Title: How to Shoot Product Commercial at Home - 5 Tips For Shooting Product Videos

What's up guys here is RND and today I will show you five tips how to shoot product commercials at home.
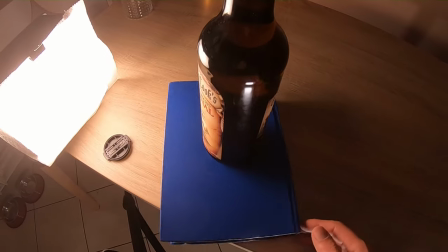[0:24]
We will walk through the process of lighting, home stuff, shooting tricks, sound effects and editing. So let's get started with tip number one lighting.
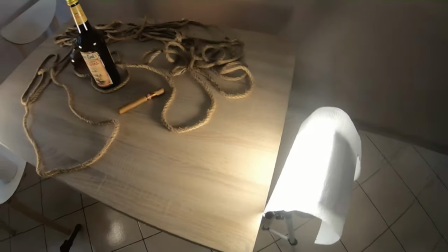[0:34]
For shooting this video I was using three LED lamps both were located on the sides of the product and one was lighting up the background,
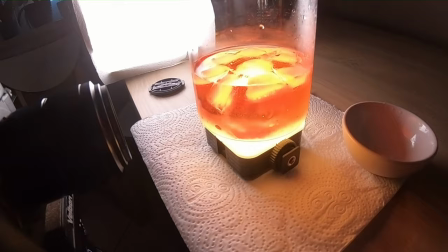[0:42]
but in some scenes where I was using macro lens I put one lamp under the jar to get this perfect color of drink.
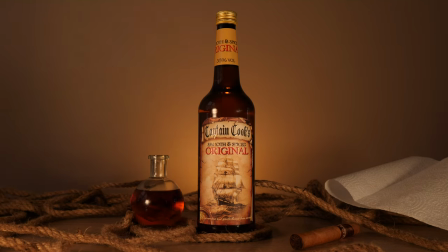[0:53]
Try to avoid reflections on bottle by lowering lamps and to blur the light
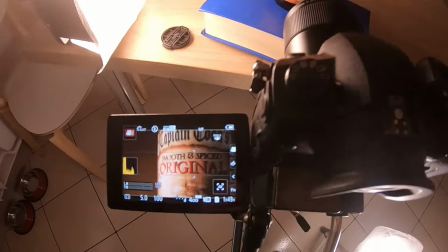[0:58]
simply use paper towels that will help you get this soft image and reduce burnouts.
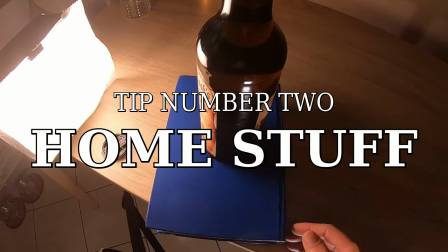[1:04]
And that takes us to tip number two, homestuff. My favorite item is fish spinner.
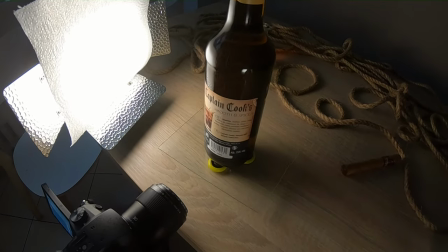[1:11]
I use it in all rotating shots but very important is to put something on it as a platform like piece of glass or book.
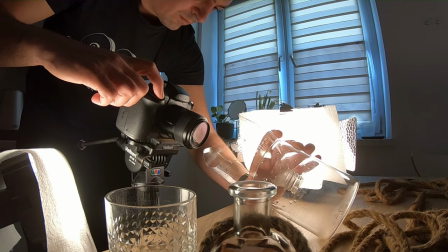[1:23]
To create this shot I cut the plastic bottle and put it into the jar.
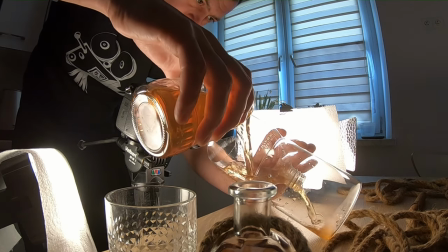[1:27]
The reason why I was holding it in around 45 degrees is to create wave effect of the drink.
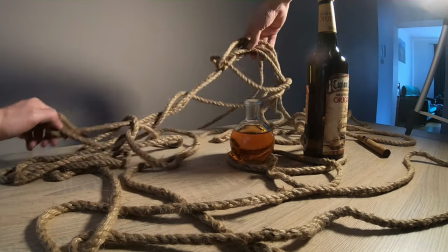[1:37]
Always try to match to your product image. In this case I decided to use rope, cigar and small bottle.
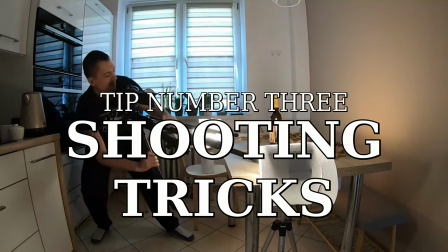[1:45]
And now let me show you some shooting tricks. First will be a creative way of using your tripod.
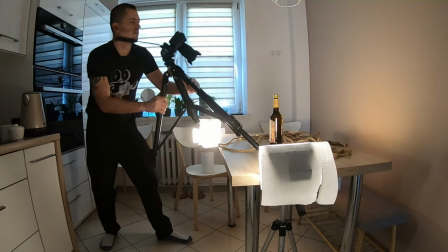[1:51]
To get that transition I put only two legs of tripod on the table and move it down.
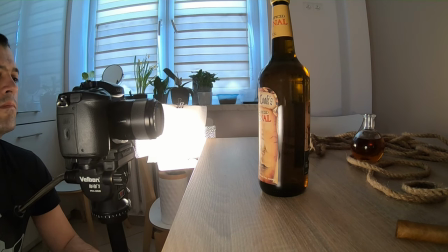[1:59]
Next example is to let the tripod arm fall slowly.
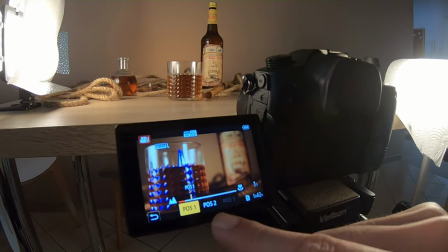[2:04]
If you are using Lumix GH5 you can create focus transition by setting different focus positions and smoothly switch between them.
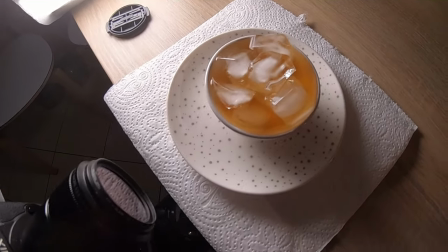[2:14]
And in this shot the eyes wasn't in the glass but in small bowl that helps to focus on the
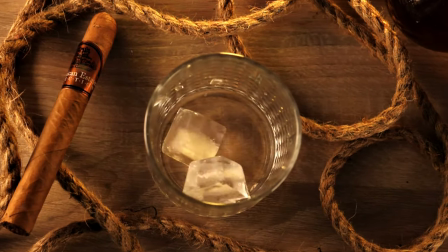[2:21]
details and of course slow motion shots of eyes falling into the glass but here I just threw the eyes several times.
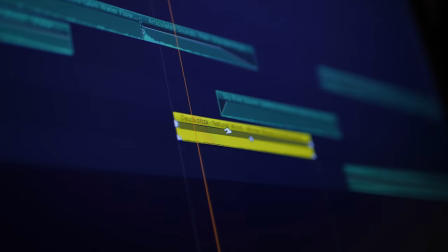[2:30]
And now let's talk about sound effects. By adding sound effects you let the viewer interact more with the video and that makes it more interesting. Let me show you the video only with sound effects.
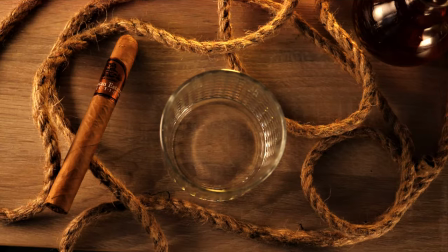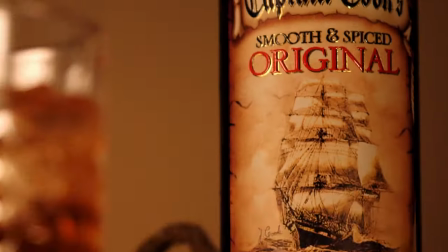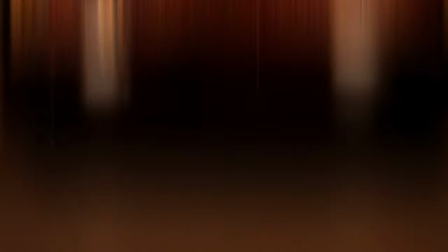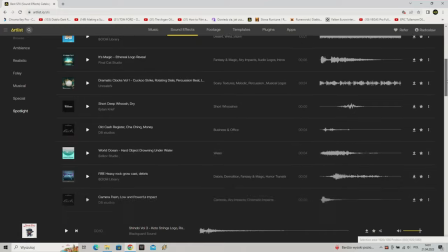[3:00]
All the sounds that you heard are from Artlist and if you are interested I left link in the description and now let's see some editing.
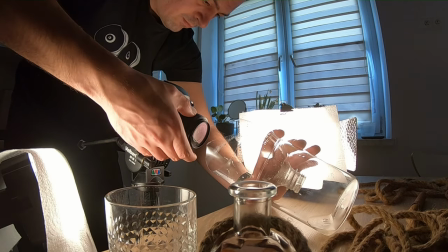[3:10]
As you already saw I was shooting everything on tripod but there's a lot of movement and more of that was created in post.
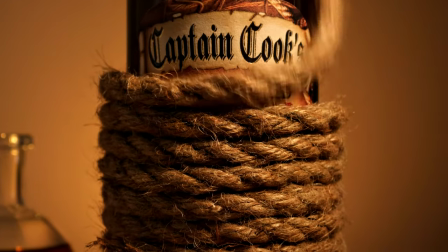[3:17]
Shooting 4k gives you possibility to crop the video and add the move for example from right to left or up to down.
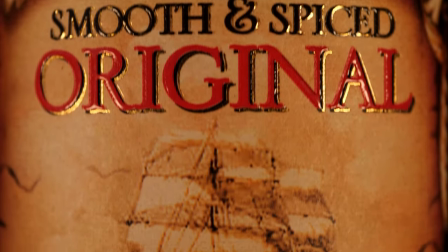[3:25]
You can create speed ramps by changing the speed of your footage and create transitions between the shots.
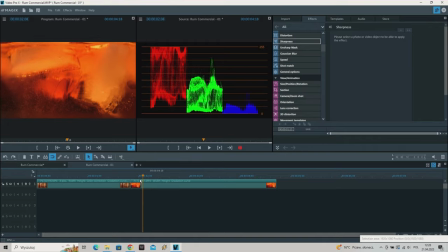[3:30]
And now I will show you how to create that by using sharpness effect. In first clip set the cursor where the effect should start.
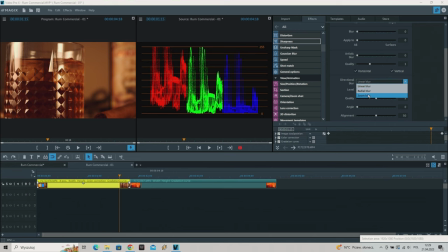[3:39]
Choose zoom blur and set value to 0 by adding keyframe. Next move the cursor at the end of the clip and set value to 50.
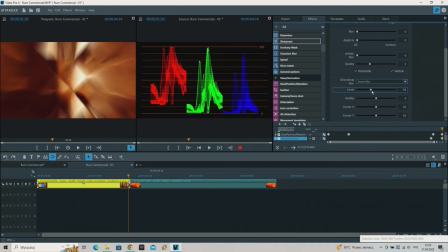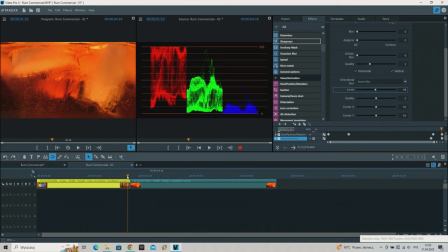[3:58]
The same effect need to be added in the second clip but in an opposite way. Move cursor at the beginning, choose zoom blur and set value to 50 by adding keyframe.
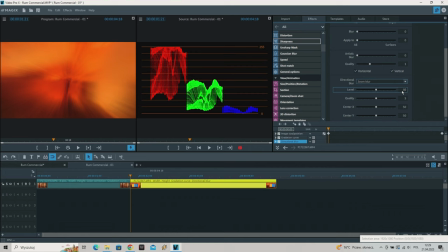Now move cursor one more time and change the value to 0. Keyframe will be added automatically.